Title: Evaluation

The genre I've selected to do is a psychological thriller. I've done this because I think that this is a unique genre in a way, as most of my other class members have done almost generic genres, as they've done horror and crime. In order to make sure that my actual piece was to the best of my ability, I watched a number of film openings.
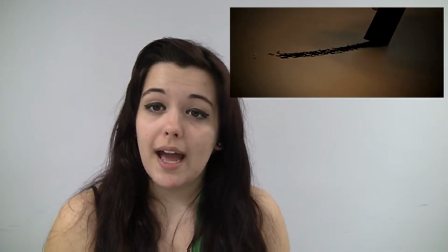The Black Swan was very beneficial to me to watch, as it was an extreme close-up of somebody drawing in black chalk.
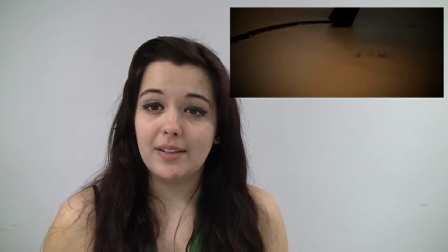This helped me in a way because it had tension within it,
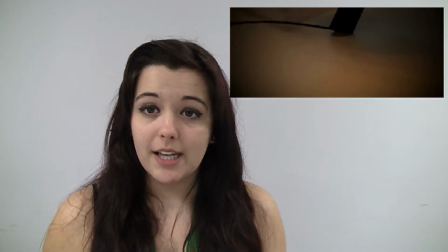because of the fact that this person slows down and speeds up,
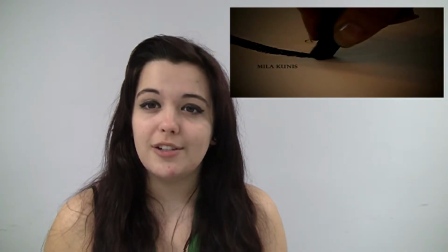and the shots in between are quickly paced, and the audience doesn't really notice unless they sit down to watch it in this way. The tension built was really important to me, as it showed me that I could build up tension not alone with my acting but with the way I edit the actual film within itself. The fact that there was no acting in this piece did hinder me in a way, as I couldn't really see how they've used their actors to create tension within this piece. This helped me because it showed me that I needed to show that there's going to be danger and action within my film, and I could do this because I could add lighting. If I had had to create the rest of my film and show my antagonist's face, I would have had him in a dark location. However, because the film is mainly focused around my protagonist, I used the opening to introduce her fully and show the audience what her problem actually is. The protagonist is always shown in a light location within my piece, apart from the last location, which is slightly duller, as I wanted to show that her feelings aren't as bright as she tries to portray. She's shown in her office, which is yellow.
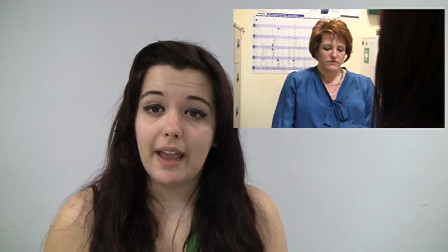This yellow office shows that she's normally a bright and intelligent and bubbly person. However, because she manipulates someone in this office, it contrasts, so it makes the audience think what she's truly like.
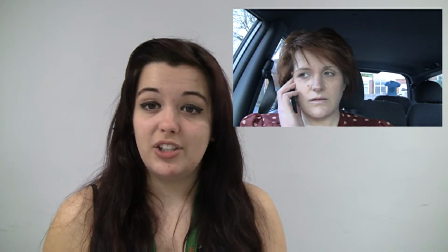In the car, I have put her in this dull setting, not only to make it realistic, because cars are naturally dull inside as they don't have natural light sources that are able to get in, but I also made it dull because I wanted to portray that this
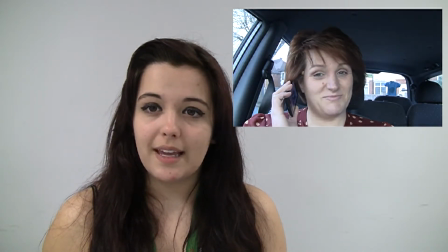person on the other end of the phone is making her life dull and miserable, as they've taken her son away. I watched a number of horror films, which included The Woman in Black and Insidious. I watched them to see how the lighting was used, and this is how it inspired me to use lighting in my film.
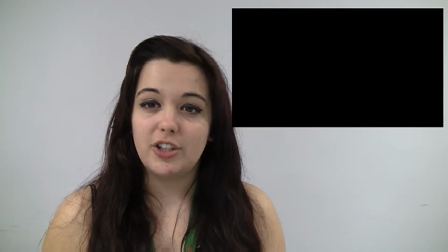The Woman in Black is constantly dark when it's in the haunted house.
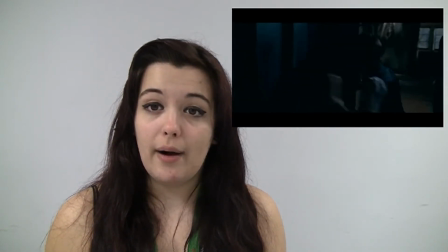This shows how the poltergeist, or how Arthur Kipps is feeling within the actual piece.
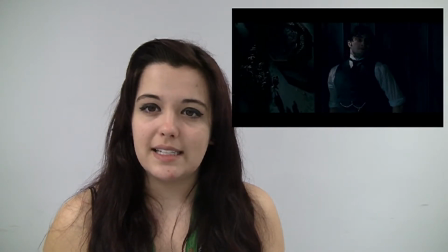They are haunted, and this connotes that by using dark colours, as the dark colours aren't really bringing them any hope. In Insidious, again, they use dark colours. This is because, again, a son has gone missing.
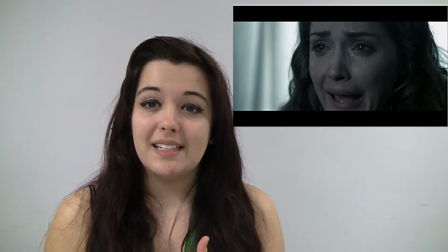This is in a spiritual world.
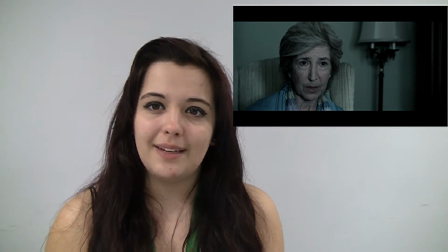This scares the audience as they're not aware of what's happening, and as it's dark they can't see, so they then feel vulnerable. As it shows no light, so it shows that there is no hope for this child that has gone missing.
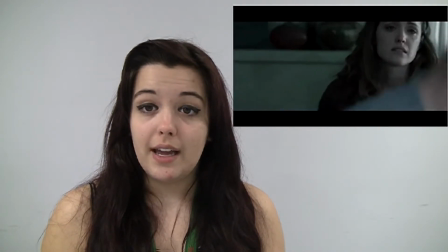So therefore they do wonder if this child will ever come back,
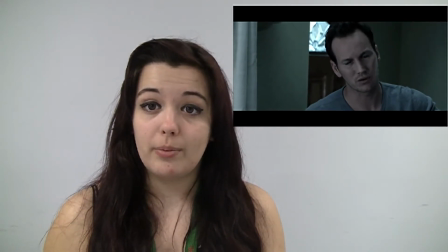as they won't see the light or the hope, which signifies that this child will come back. My film represents people in different manners.